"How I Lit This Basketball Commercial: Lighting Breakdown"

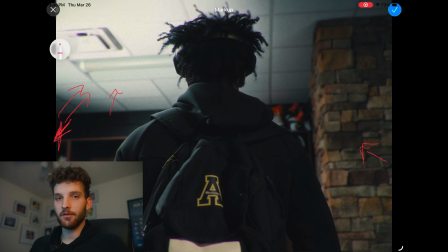[4:09]
So the color temperature of this light over here was at 5600. So I wanted to match the color temperature of that with every other light in the room. So this Amaran light over here is matching the color temperature of the other light, of the little fridge light that we can't turn off, we can't unplug.
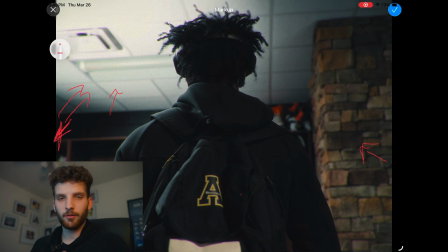[4:28]
So that's going to be there no matter what. So that's why I wanted to match every light to that color temperature. So every light is set to 3200 or 5600 in the room. So we have this light bouncing off the ceiling, and then we had initially a pavo tube like set here,
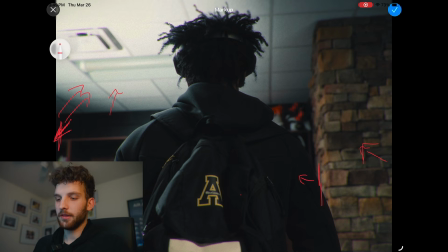[4:44]
so it was going to be kind of bouncing light this way, but then I got rid of it because I didn't love the way it looked. So yeah, let me go ahead and jump into the next frame.
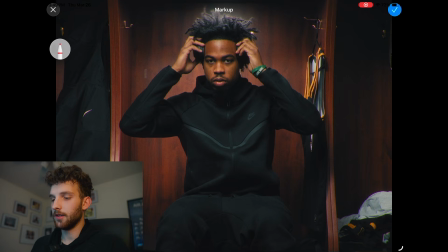[4:52]
Okay, so I would say this is probably one of the main frames in the video, and this is when he has sat down at his locker and he's there. Now, I actually think the lighting looks really good. It turned out almost better than I would have expected it to.
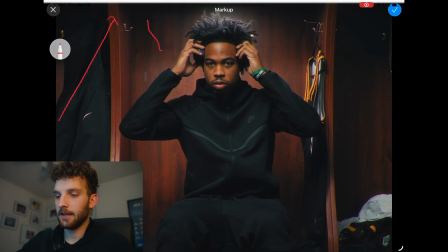[5:05]
So it's bouncing off the ceiling and it's hitting this side of his face. So it's kind of almost hitting him straight on more than one side of his face, because you can see his face is pretty evenly lit. We do have, I didn't mean to zoom. We do have some shadows like right here, and the light is kind of coming at this angle.
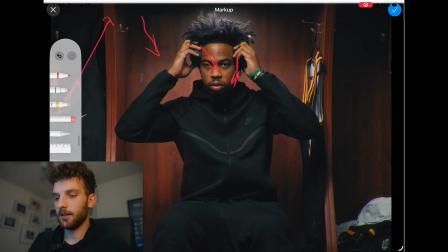[5:24]
So it's hitting his face right there. I'm going to go ahead and erase this so that it's not blocking his face. So essentially we have that as our key light, the Amaran light as our key light. And then this little pocket light I have right above his head.
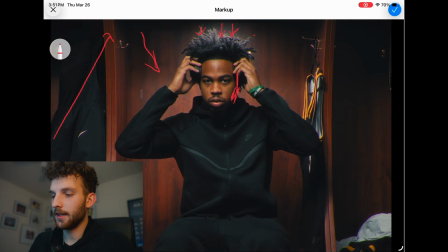[5:42]
This light is coming down right on top of his head and kind of creating that little hair light or the rim light around his hair and his head. That's what that light's doing, and it's also lighting this whole back of the locker. So if it wasn't for that, the whole locker would just kind of fall off into the abyss and be super dark.
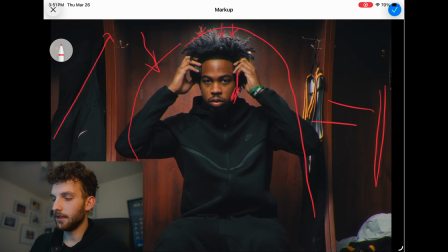[6:01]
So like I said before, I initially had the Pavo tube set up over here, giving us some light this way, but I didn't like how that looked, so I ended up not going with that.
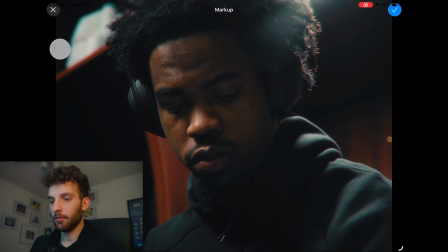[6:10]
So in this frame, he is still sitting in his locker, but we just have a tighter shot and at a different angle. So we still have that light bouncing off the ceiling, so it's coming from here and bouncing onto this side of his face.
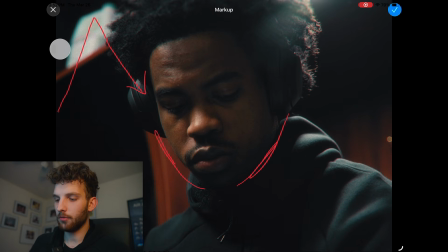[6:23]
So obviously we have more shadow on this side of his face and more of the light is hitting this side of his face. And then this little flare up here, which looks really good right there, that is coming from the little Godox pocket light.
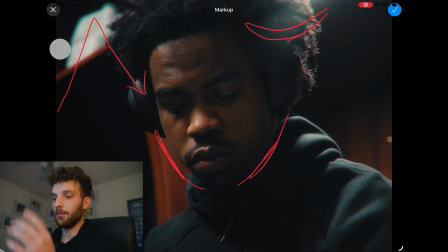[6:39]
So basically what I did is I just gaffed that light up there, just taped it up to the top of his locker and stuck it up there. And then that's what is creating that flare kind of behind his head,
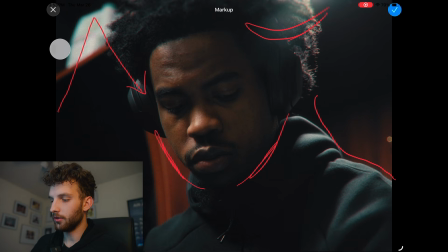[6:51]
and also this light that comes down off his shoulder and kind of like outlines him from the background, which I think looks really nice.
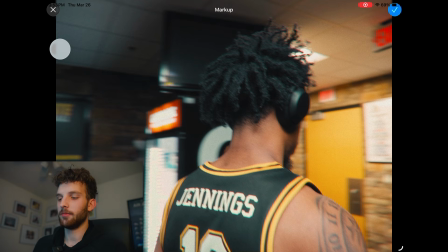[6:59]
So throughout this whole video, we kind of kept the same lighting setup, but this frame is when it gets a little bit more difficult. So you can see this is the little Gatorade fridge that I was talking about right there. So that's the light that was at 5600, and that's what we wanted to set all of our other lights to, because his locker is over here.
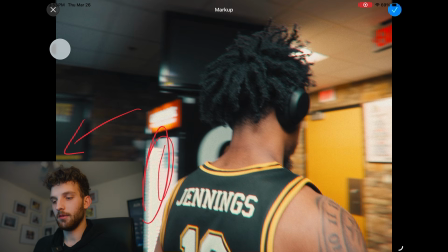[7:19]
So when the camera's facing that way, we want everything to be set to the same color temperature as this. Now the problem comes when this light right here, which I guess is like a floodlight or something, we could not turn that light off, and that light was set to probably 3200.
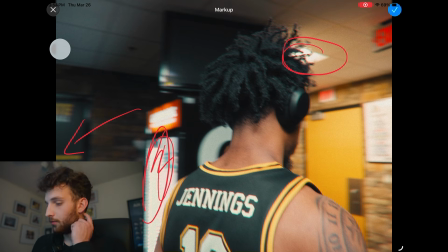[7:34]
So it's like two completely different sides of the spectrum in the room. What you could do, and one thought that kind of went through my head, is that when we move the camera from this side of the room to this side of the room, I can just kind of keyframe the white balance. But keyframing the white balance does not always work.
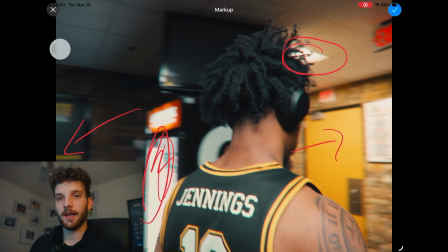[7:53]
So I decided that I'm just gonna stick with our lights at 5600 and I'm just gonna roll with it. Basically, we went from this side of the room all the way to this side of the room and just kept it. And actually in the final product, it did not look that bad. I figured it might look a lot worse, but it didn't look that much warmer on this other side of the room.